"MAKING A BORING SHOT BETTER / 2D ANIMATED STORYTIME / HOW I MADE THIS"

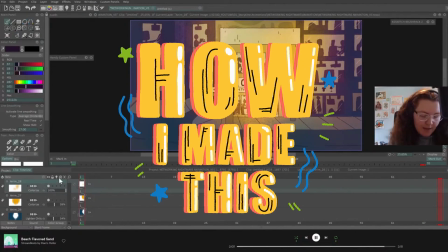0:00 Hi everyone, welcome to another How I Made This. Today I'll be making this static establishing shot a bit more exciting.
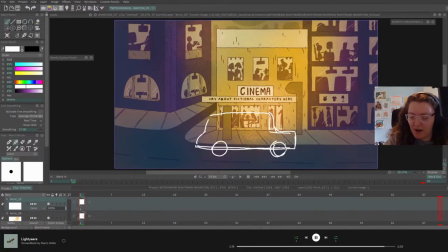0:07 Though I've already filled in the windows with silhouettes, the background still feels pretty lifeless.
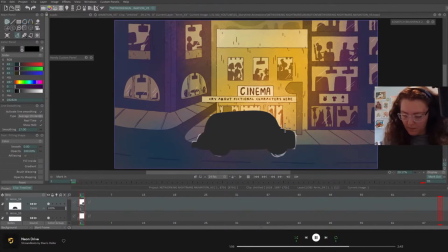0:13 First on the agenda is to add some traffic. I sketched out a grayscale car and made a simple 4-frame loop using the perspective tool to make the car bounce slightly in place.
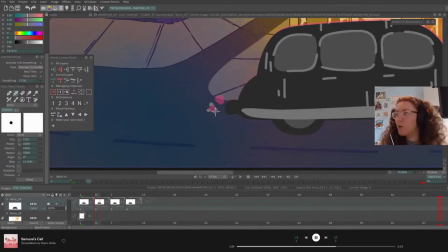0:24 To finish it off, I added some puffs of smoke from the exhaust pipe.
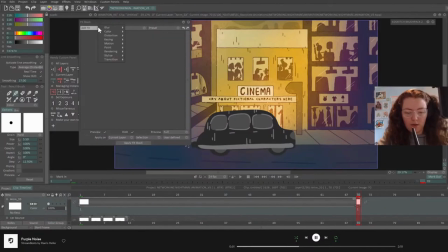0:29 Instead of moving the car across the screen by hand, which would take forever, I used the Keyframer tool in the FX stack. I then made a new layer that lasted the duration of the shot to apply the effect to.
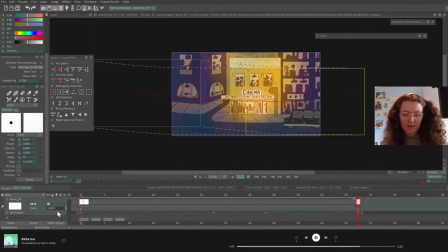0:41 This means I can still change the loop or redo the effect in another layer later on if I don't like the first version. I have a tutorial on how to use the Keyframer tool linked in the description.
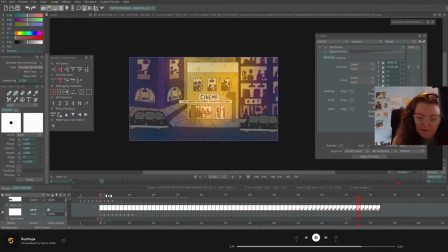0:52 Once I'd finished the movement of the first car, I added 2 more going in the same direction, making sure to stagger the entry and exit of each so it felt a bit more natural.
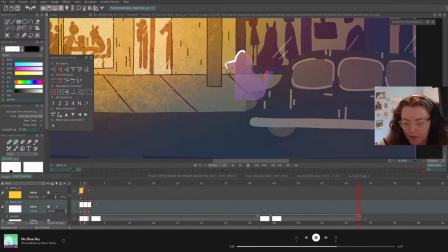1:04 After that, it was time to fill up the paths with a few character silhouettes.
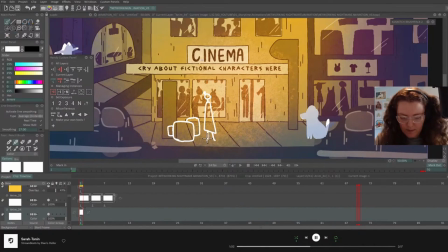1:08 I used the boiling line technique, going over each silhouette 3 times to give the characters a wobbly look. I used white at first so I could see the designs clearer against the background and textures, which I later changed to a darker purple that suited the colour scheme, and positioned the character layers beneath the textures and cars.
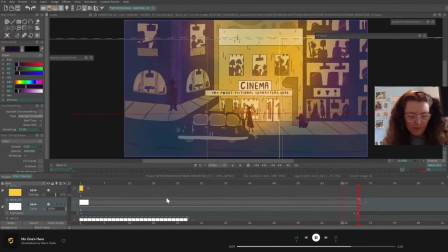1:28 I then added a 4th car that I scaled up and keyframed to travel in the opposite direction.
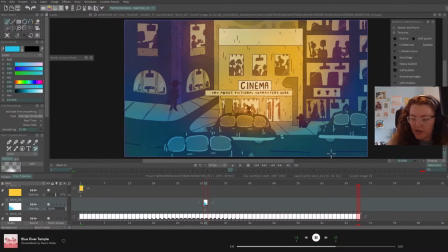1:35 A blue and warm pink texture layer were added next. These would only be applied to the cars to help separate them out from the rest of the background. I duplicated the car layers, merged the duplicates, and hid the originals.
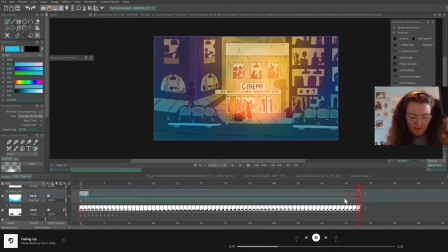1:50 Activating the stencil function and clicking it once more meant I could invert the area selection. After highlighting my frames on the new texture layers, I used the backspace key to erase the bits that appeared around the cars.
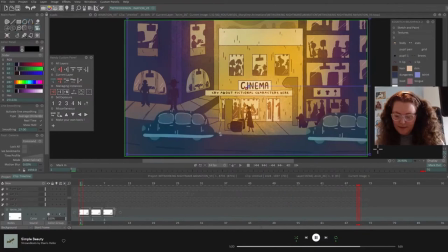2:05 Finally, I added a slow zoom to finish off the shot with TVPaint's camera tool, which really pulled it all together.
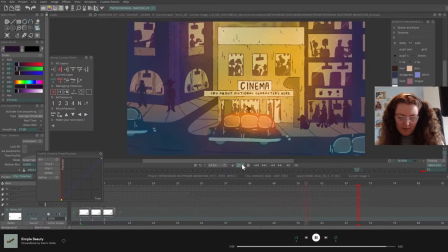2:12 I have a tutorial on how to use the camera tool linked in the description. Overall, making these adjustments to the shot took 1 hour on a live stream, and comparing it to the original background proves you don't have to add a ton of complex animation to make a shot feel more alive. As always, I hope this video helped.
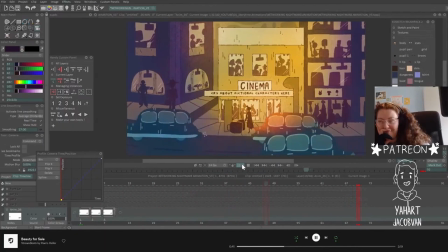2:31 Be sure to like and subscribe if you want to see more animations and tutorials from me, and I'll be back with another video real soon. Bye!